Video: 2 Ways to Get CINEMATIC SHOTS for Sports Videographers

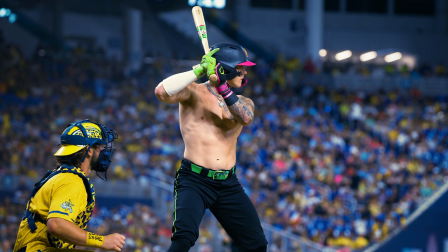(0:00) Well, Fisher has been known for the dramatic walk-ups. It's another 10 out of 10 from me up in the booth.
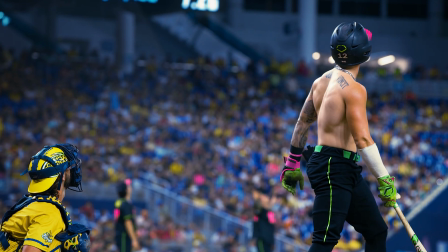(0:08) This one, high and deep to left. Noah Fisher,
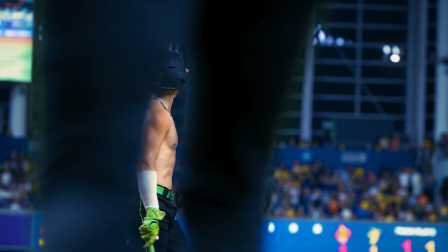(0:14) 2-run shot, and no doubt about it, the first big fly in a Major League Stadium in
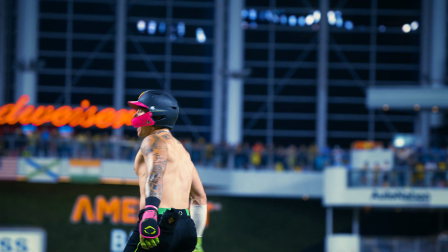(0:22) 2025, and it belongs to the sophomore left fielder.
What is going on, everybody? I am here in Lone Depot Park in Miami. We're about to have 2 games for the Savannah Bananas. I'm a sports videographer for them, and we got a little bit of downtime right now and actually came out here to the home run spot. That's the spot that Zach likes. You stand on the stairs there, and it's great for catching home runs. But I'm just kind of roaming around, taking in the stadium. We got a little bit of time before the game starts. I wanted to share 2 tips with all of you on ways to get cinematic shots when you're doing sports videography. First tip is contrast. Contrast could be anything like color contrast.
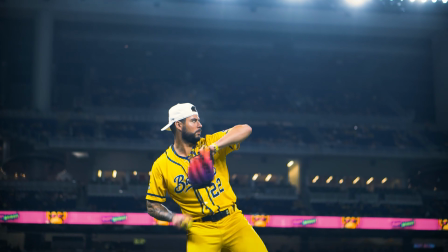(1:00)
So this stadium's really nice because it has blue seats, so you can contrast the blue seats with the yellow jerseys, with the oranges of our skin.
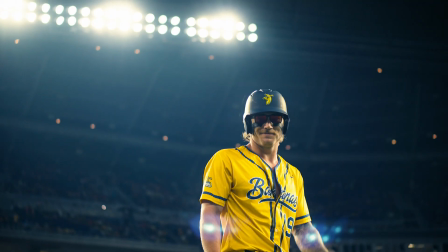(1:07)
It could also be created through shallow depth of field. I'm going to be using a 50 f1.8 today, as well as a 70-200 f2.8.
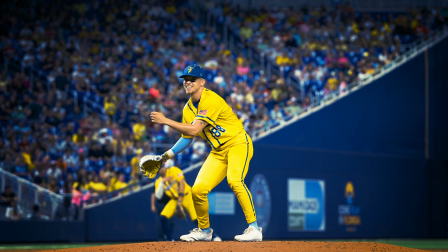(1:14)
So having that shallow depth of field creates a lot of contrast, and also things like lighting. So where you position the lights above you, where you position the roof to kind of create some contrast, making the shots interesting. And then the second thing is composition. So even though you can't control where the ball is going to go or what's going to happen in the play, you can control your composition.
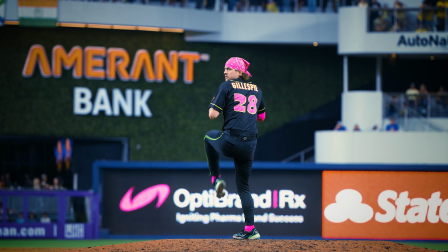(1:34)
And the big thing for me with that is getting low to the ground. You want to have your camera as low as possible.
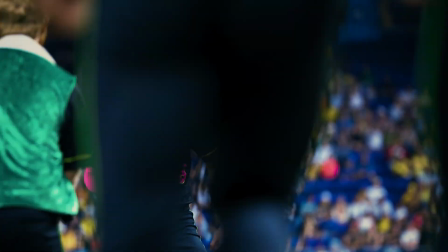(1:39)
That way you can really create that heroic cinematic composition. And then a third tip, which doesn't really count, but I'll be doing it today as well. If you shoot in slow-mo, anything like 60, 120 FPS, you're pretty much just guaranteed to get a slightly prettier image that comes out when you slow it down. It really just creates that cinematic NFL film style look. So those are 3 things I'm going to be keeping in mind today while shooting. And yeah, I'll take you guys out on the field and we can look at the setup and get ready to film the game. Welcome to the Marlins dugout. So a real quick rundown of the gear we'll be using.
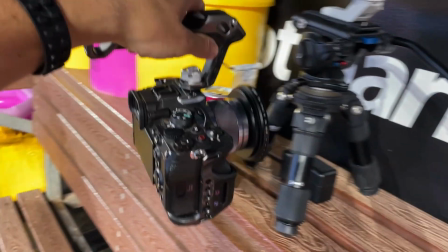(2:13)
Camera for today, we've got the Sony a7 IV. Right now I've got a Sony 50 f1.8 on there with an ND filter.
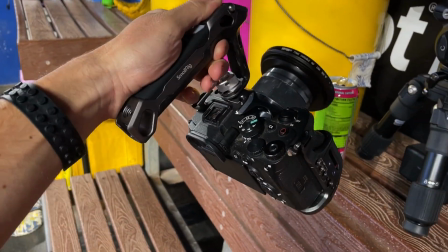(2:20)
Got the top handle. This will be for more artsy pregame shots, just kind of getting the cool cinematic-y stuff.
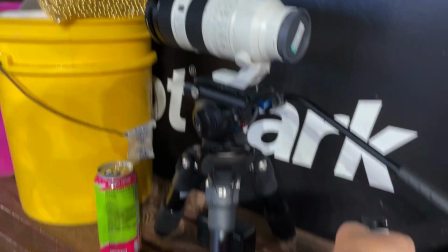(2:26)
And this is the setup we'll have for the game itself.
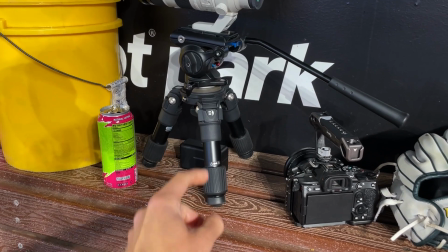(2:29)
We got a hi-hat, which is really useful for getting down low, field level, making sure you're really getting those shots that you can't possibly get from the stands.
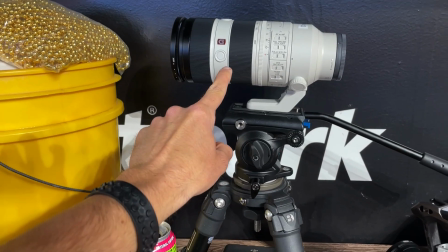(2:37)
And I've got a Sony 70-200 2.8, again with an ND filter.
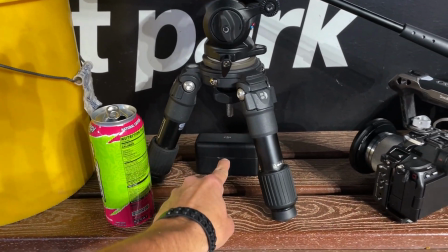(2:41)
So this is basically going to be the setup for today. Other essentials, we have DJI microphones. We'll be miking up some of the players, and of course, got to get some caffeine for game time.